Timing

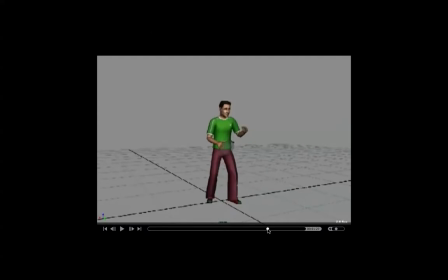render in Maya, just a simple play blast. You know, the guy hasn't even put lights in the scene, but at least what this guy is getting hired for is he wants an animation position. So in most cases, you don't really need to worry too much
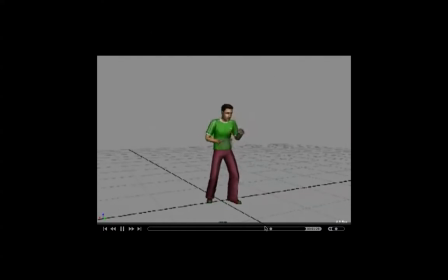about what the look of your animation is like.
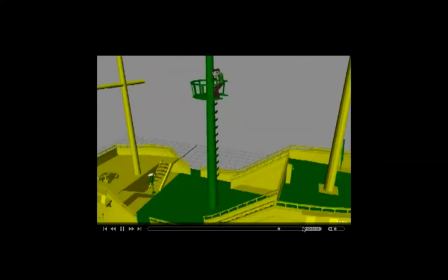Sorry, your animation has to look great, but you know, having lights and fancy rendering, often that's not important. Okay, so we'll talk about timing.
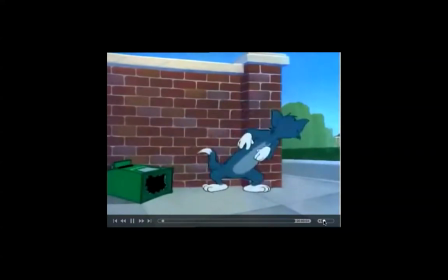Remember what we were discussing last time, which was that, you know, you've got to think of when you're animating, you've got to think of it in terms of music.
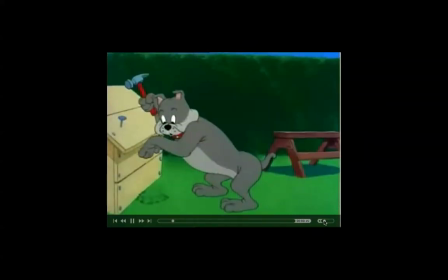And you want to have a lot of mixture or contrast between your motion. Okay, you don't want everything to be happening at a similar beat.
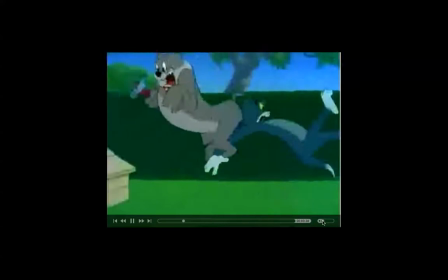So one thing happens, then another thing happens, then another thing happens, then another thing happens, and you don't want it to all feel like it is the same scale.
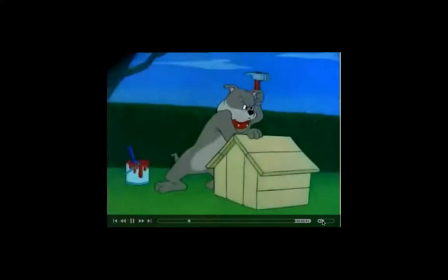Meaning, it's only dialed up to around about 5 or 6. Every motion is just, it feels like it has a very similar tempo and speed.
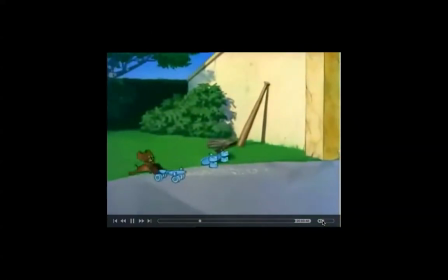You want there to be contrast. So whenever you're designing your piece, you want there to be, quick pieces, but they could be quick but very
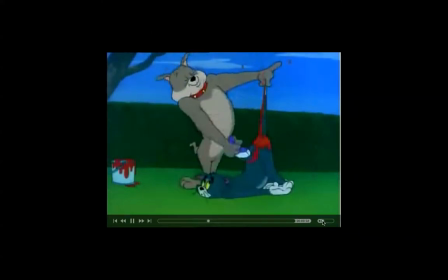small and in scale. So they're not moving too much, but they're just quick little nervous pieces of textural animation.
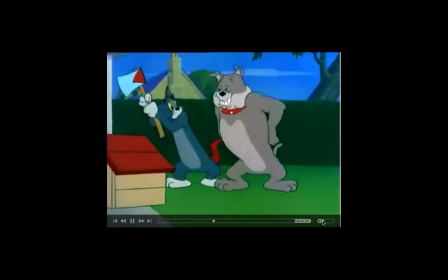Or you could have very quick pieces and very broad gestures.
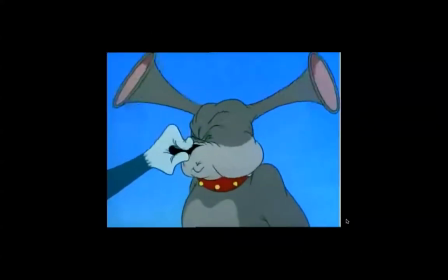Like this. We'll see what, like this.
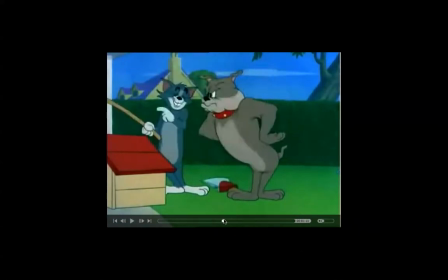See if we can find a broad piece of animation here.
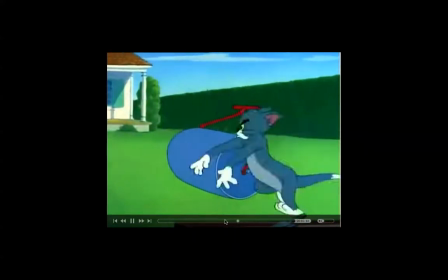Something like this, for example. Very quick and huge.
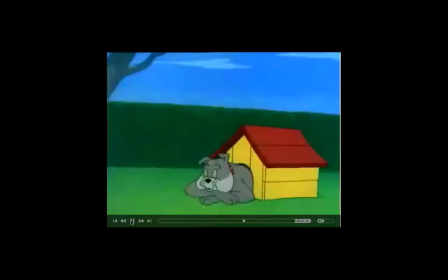And then also what you want to try to incorporate is areas where there is slower
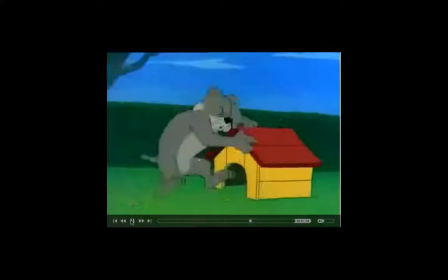pieces of animation, and in some cases, time when there is nothing that's happening.
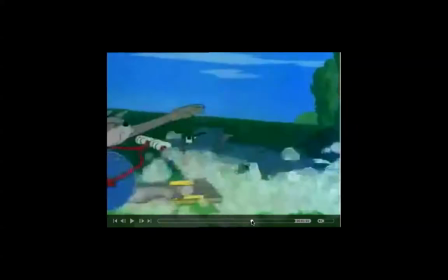Okay, so that you're giving the audience a rest. And in this case here, you can see that nothing is happening.
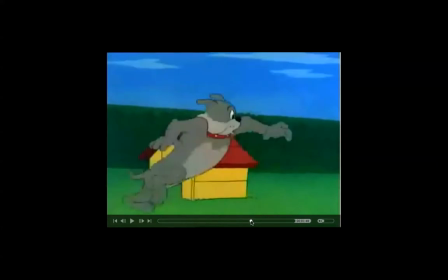He puts his hand out, goes into this very broad, quick gesture, does that quite quickly,
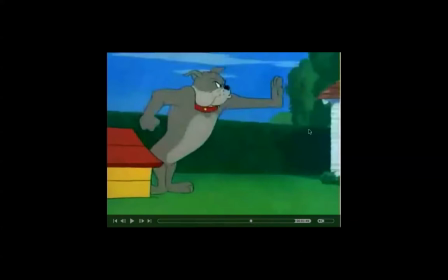but then he just stops, and we just pause on that for a little bit. You can imagine that with this Tom and Jerry piece, because it's so frenetic and there's so much going on,
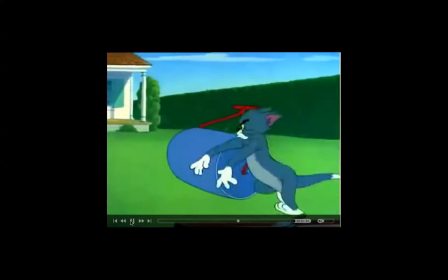if you were just to have constant motion happening all the time, the audience would become quite exhausted,
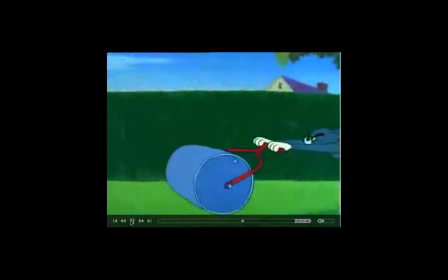would become quite tired looking at that. So you want to mix it up wherever possible.
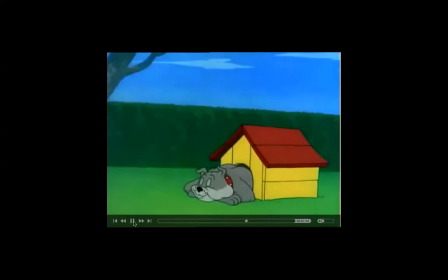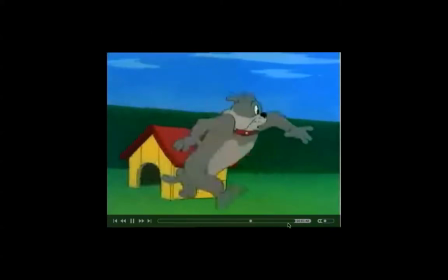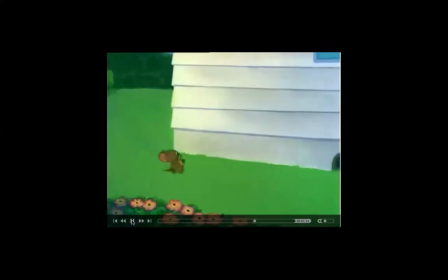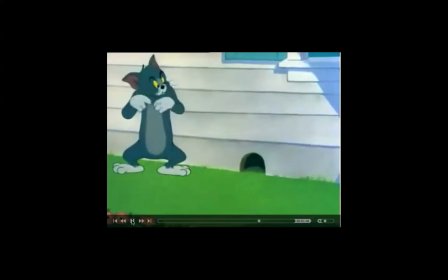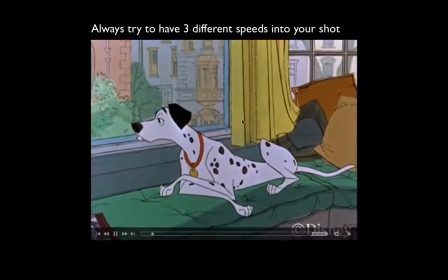Okay. So always try to have 3 different speeds in your shot. And this is an example that Victor Navone has on his website here. And if you were to analyze this piece, you can see here what we're talking about.
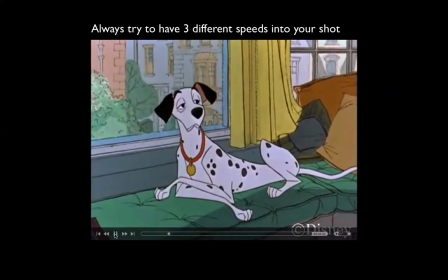So we start off with these nice slow head move with a pause, just very, very slow.
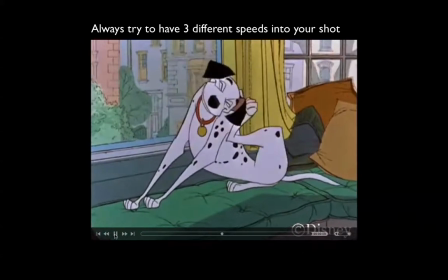Then we start to build up the speed, very broad and a lot of texture there.
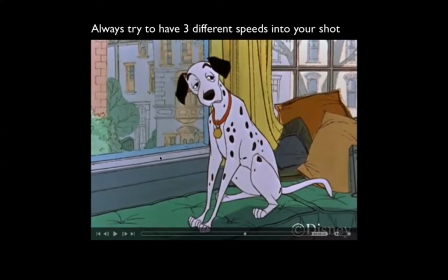We pause at this part here, okay, so that we get a read on the character's face, so that we can see what the dog is thinking, what the dog is feeling, okay. And then this is nice because if you have a look at it, it has this really high frequency bounce in there.
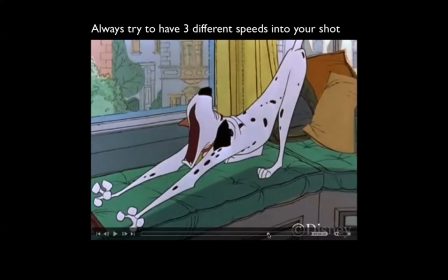So it's very quick, but they're also very small, okay.
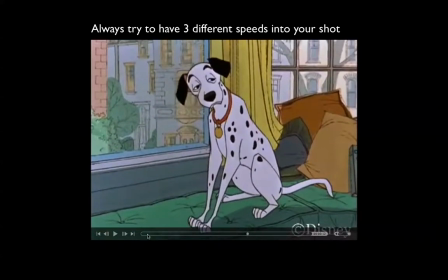And then I'll just play that bit. So it goes into this nice textural piece.
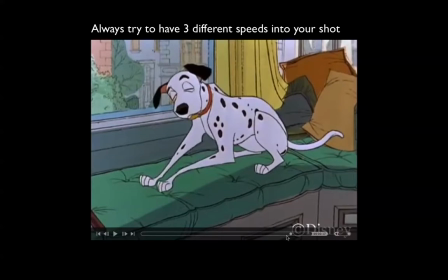And then the timing in this is beautiful. So it has this nice long slow out into this pose here, and then a nice slow into this pose,
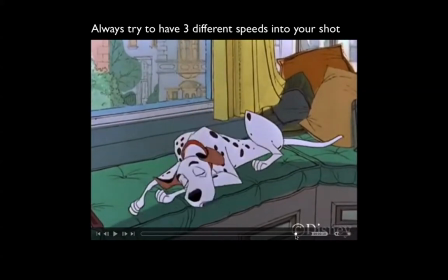and then it accelerates quickly into this slumping into a heap.
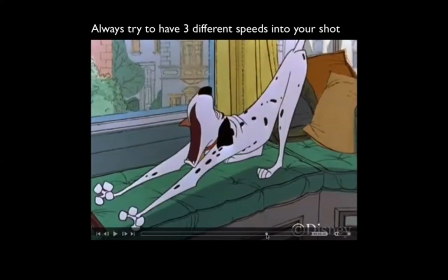And so this is beautiful. I mean, it just has so many speeds and
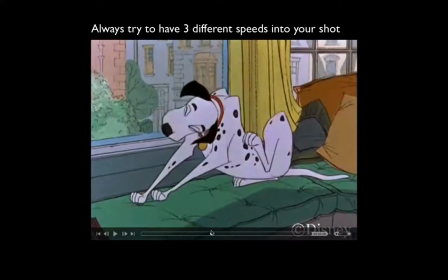different ideas, and it creates this piece which is of great interest.
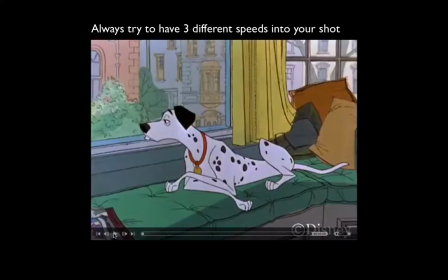Okay, so there's nothing really boring about this at all.
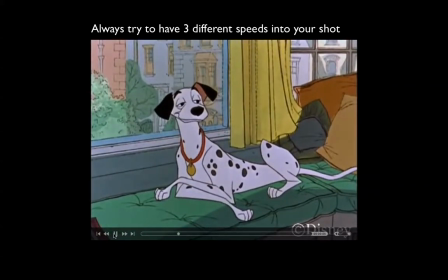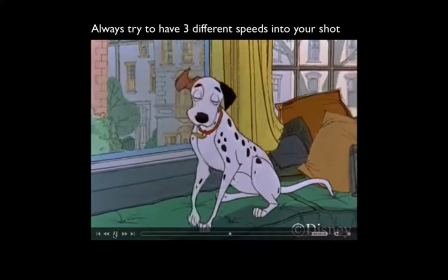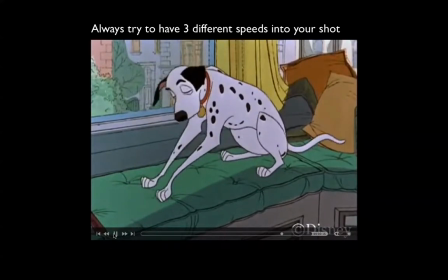And it's almost like you could think of this as a piece of music as well. It feels like it has rhythm.
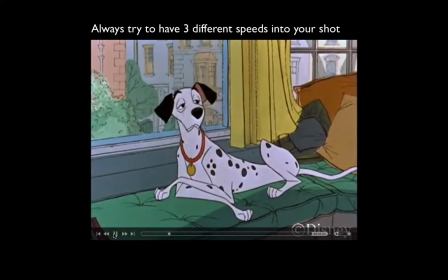Everything, there's this nice timing to it. There's these nice beats with this piece.
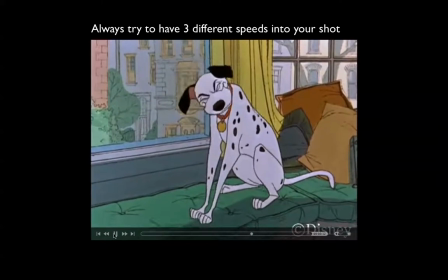Even though it has a lot of stuff going on, I think if you were to put this to music, it would probably play out beautifully.
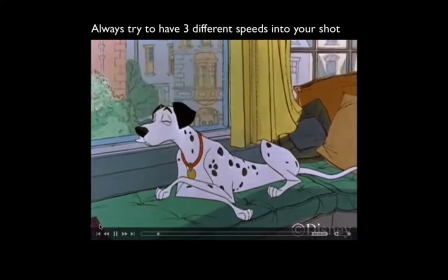Okay, so it's not chaotic by any means. It actually does have a sense of rhythm, which is really important when you're thinking of your animation.
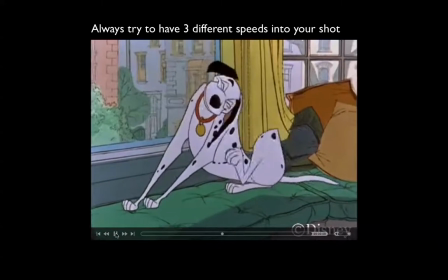And that goes back to that Tom and Jerry piece that I was showing you.
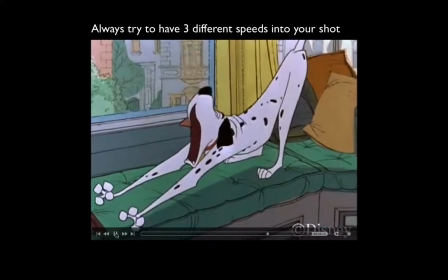I wanted to show that with the music, because animation is music with motion.
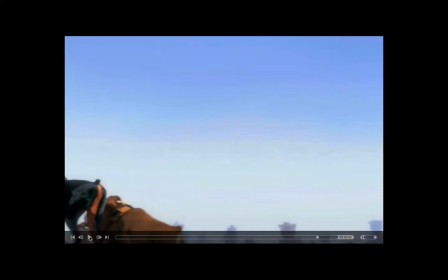Now, this was a piece that I did. I've got 3 characters.
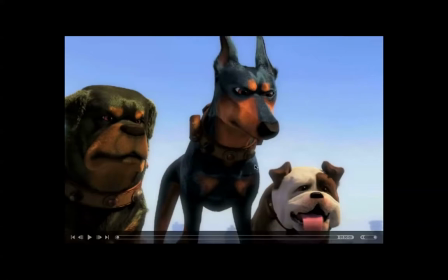Now, often if you've got characters, 3 different characters in your scene, you want to break up the timing, meaning that all of the characters shouldn't be moving at the same time, but they also shouldn't be moving at the same speed either. So in this case, we've got alpha, gamma, and beta.
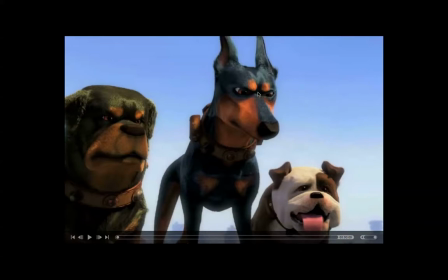And alpha here is he's supposed to be the smart dog. Then we've got the heavy, beta, and then we've got gamma over here. And gamma's not too clever.
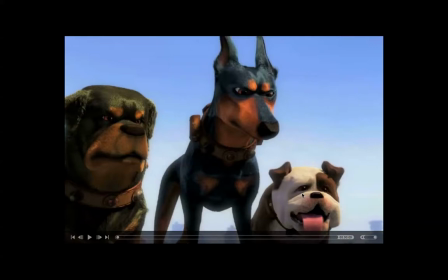He's a little bit slow. And that is something which is interesting for the animator to know, because if we want our character here to seem a little bit more stupid than the other 2 characters,
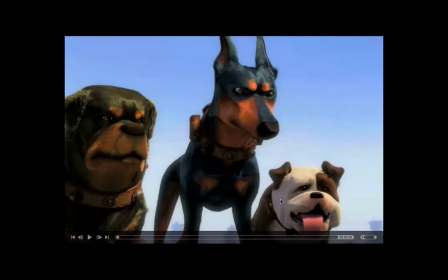then what we can do is we can get his timing to lag behind what these other 2 characters are doing. So like if these 2 characters are walking off, he's not too cluey, so we just hold his timing back. He doesn't do the same thing as these other characters the same time that they would.
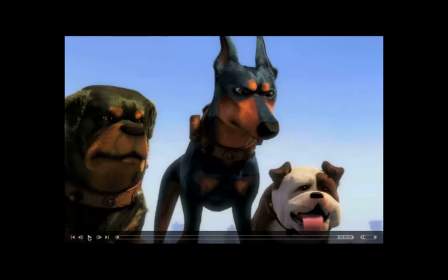So what I've done is I've offset the time in which he moves, because it's like, oh, where are you guys going?
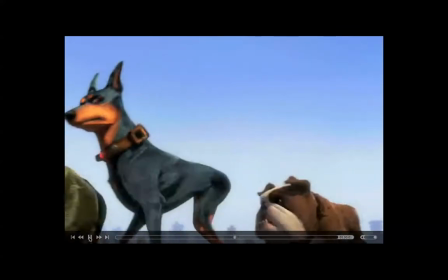Okay. Right.
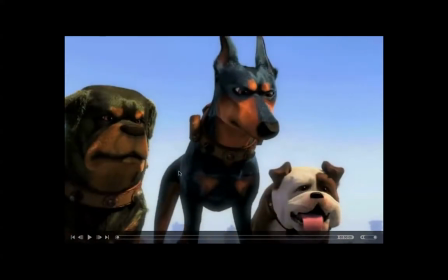And these guys turn and move away from Doug.
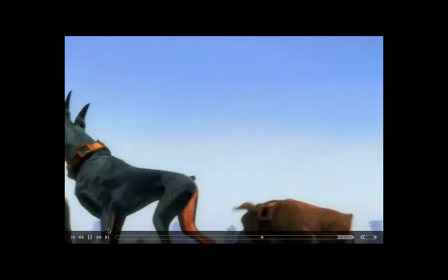Doug's over here. And poor old Gamma, who's not in on the joke,
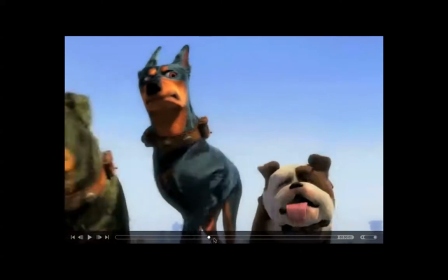is like, oh, all right, I'm going to head off now.
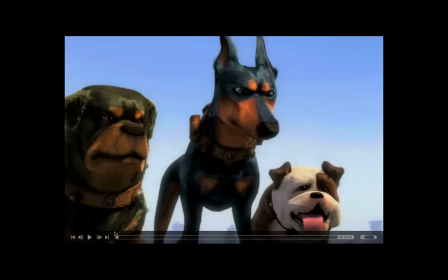But what that also allowed me to do is that you can see here that the speed in which these 2 characters are moving, it's a little bit slow and with purpose, but that gave me the opportunity to have Gamma's speed a little bit quicker. So there's high frequency in there, if you have a look. Okay, so he gets to move a little bit quicker.
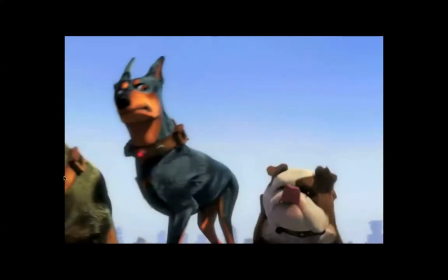And that worked out brilliantly, because these guys were just about off screen, and that left him behind, but he wants to play catch up. So I get to move him quicker. So by doing that, rather than having all 3 characters moving off frame at the same time, which is pretty boring, I got the chance to mix it up a little bit.